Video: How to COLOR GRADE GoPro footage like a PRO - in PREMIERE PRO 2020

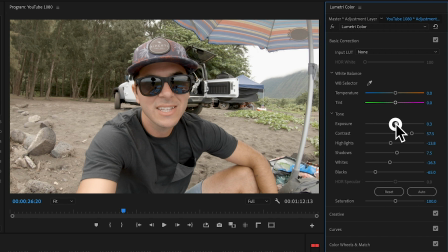8:29 All right, so I'm gonna go back through here. I'm gonna be just keeping an eye on things, really crank the contrast on there.
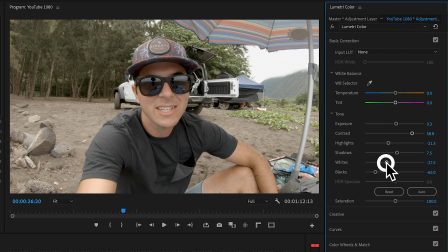8:34 I'm gonna dip the highlights and the whites quite a bit. That's gonna give us a little bit more of that dynamic range look. It's gonna look a little bit more professional. It'll color grade a little better with things like my Sony. Bring those whites down, highlights. And then I'm gonna play with the white balance.
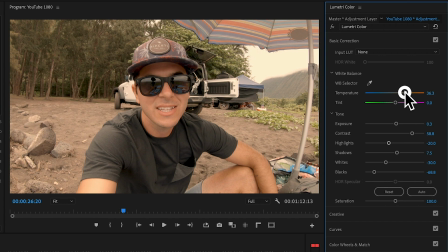8:50 Basically, I just kind of crank it until it goes, whoa, that's way too warm. And then I dip it and I go, that's way too blue. So really where it was at is pretty good. This was a cloudy day, so I don't wanna try to fake it too much.
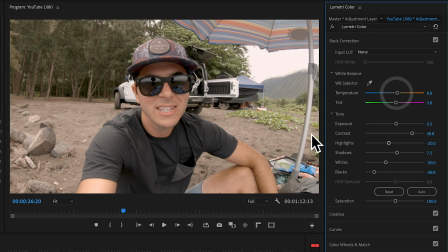9:03 Might pump a bit of magenta in there, tweak that. And that looks pretty good for white balance. I'm digging the white balance on that. Again, I'm not going crazy. And you totally can.
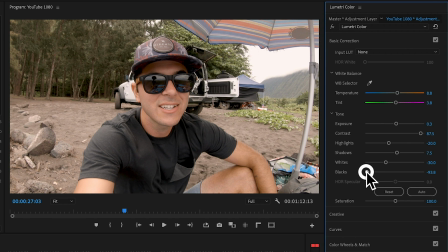9:16 If you want to go crazy with it, you can bump this up, you could dump your blacks, you could add a bunch of saturation and make it look crazy. Totally up to you. My personal preference is less of that. I like more of a flatter image. I think real life isn't as saturated as some of the videos that we end up seeing. When you look around in real life, things aren't crazy high contrast. The cinematic look, or what people say, is a little bit more what you actually see in real life. Again, my personal opinion, I don't care about yours. All right, so I'm gonna keep messing around in here.
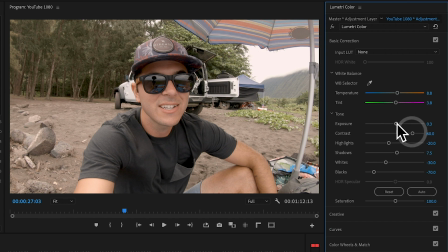9:52 I'm gonna bring the blacks down even more, I think. I like that. I'm gonna boost that a bit. And honestly, that's probably about what I would do right here. This is, This is looking really good to me.
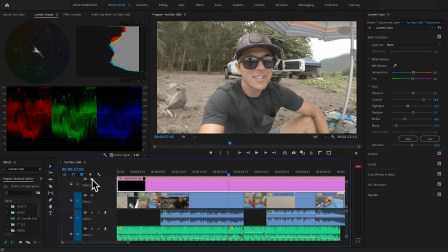10:07 So I can go down here and make this a bit bigger. I can turn that adjustment layer off. That's the before, that's what it looked like out of camera. Turn this on, this is the adjustment layer that we've applied. And just by turning it off and on sometimes, you see something, and I'm seeing that it looks a little too magenta.
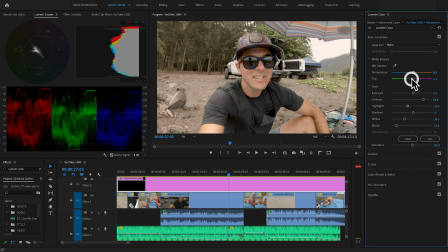10:22 I'm gonna dip this back down just a touch. That looks pretty good to me. Let's add a little saturation just for giggles. Beautiful. I like that a lot. That's already looking really good.
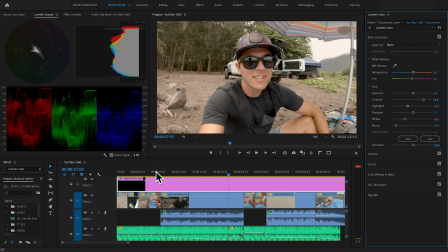10:34 And because this is an adjustment layer that goes across all of my clips, I can go back here and look at Eleanor and Morgan and say, hey, that looks pretty good.
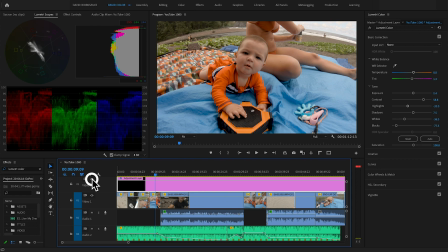10:42 Turn that off and back on. She's looking cute. I can go down here to her again.
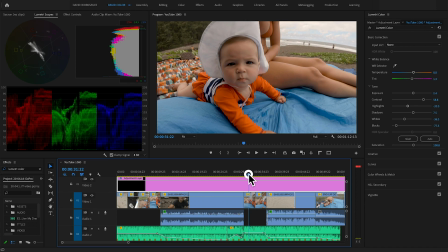10:49 Looking adorable. Oh, very sleepy. Very, very sleepy.
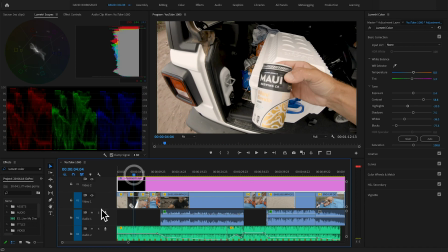10:53 I can go back here to the beer moment. I can turn that off, turn that back on. You can see that's added a ton of contrast in there. Really dipped the shadows in there. I might pull those back up on just that clip, but I'll show you how I do that.
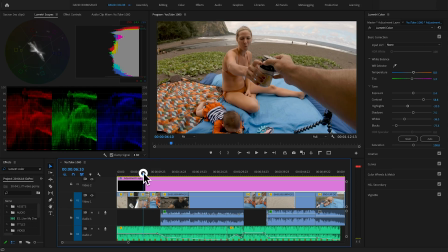11:06 And this is all looking pretty good. That's a little dark, I might bump that.
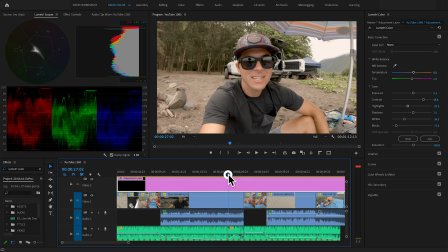11:11 This shot is obviously the best looking one because that's the one we color graded off of.
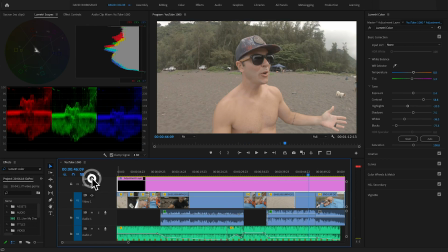11:17 And that one's looking pretty good. Turn that off and on. You can see quite a difference. So that's just the basic panel. We haven't done anything but the basics, and we've already gotten a much better looking image.
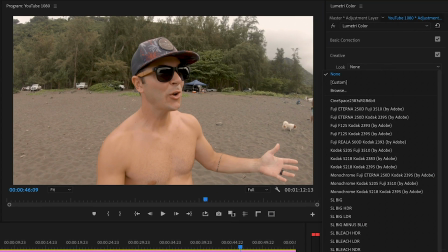11:28 So quickly, we're gonna dip down to the creative tab. This is where you can add looks that you might have in there already or that you've bought online. Again, I don't think you need to do that. I think you can just make all your own looks and LUTs and presets in Premiere yourself and then save them for future use.
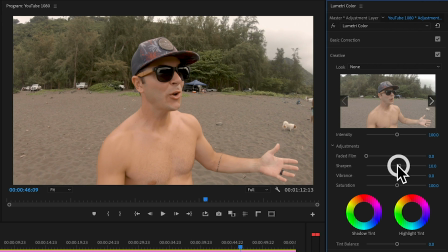11:44 In here, I am gonna add a little bit of sharpening. I'm gonna bring sharpening up to 10 because again, on my GoPro, I have the sharpen setting at low. I don't want a GoPro trying to sharpen my footage. I want to do that on this beast of a computer. So let's bring that up, maybe even to 20. Let's meet in the middle at 15. So we'll go 15 on that. And then curves. Curves could be an entire video just on curves alone.
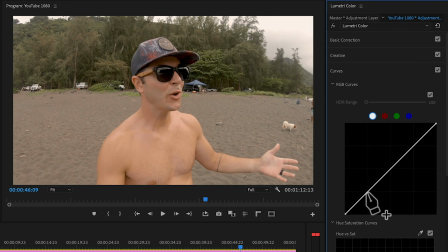12:09 The only thing that I'm gonna do right now, just keep this really simple, is I'm gonna pin my shadows so I don't really move my shadows around too much. I'm gonna bring that black point up just a touch. And basically what this is gonna do is make the blacks in my image not fully black, so like 95-ish% black, but they won't go totally black.
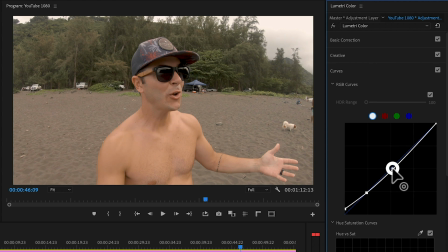12:26 And again, I like that. I think it's a little bit more cinematic, has a little bit better feel to it. I'm gonna bring the midtones back up. That's gonna bring some contrast in.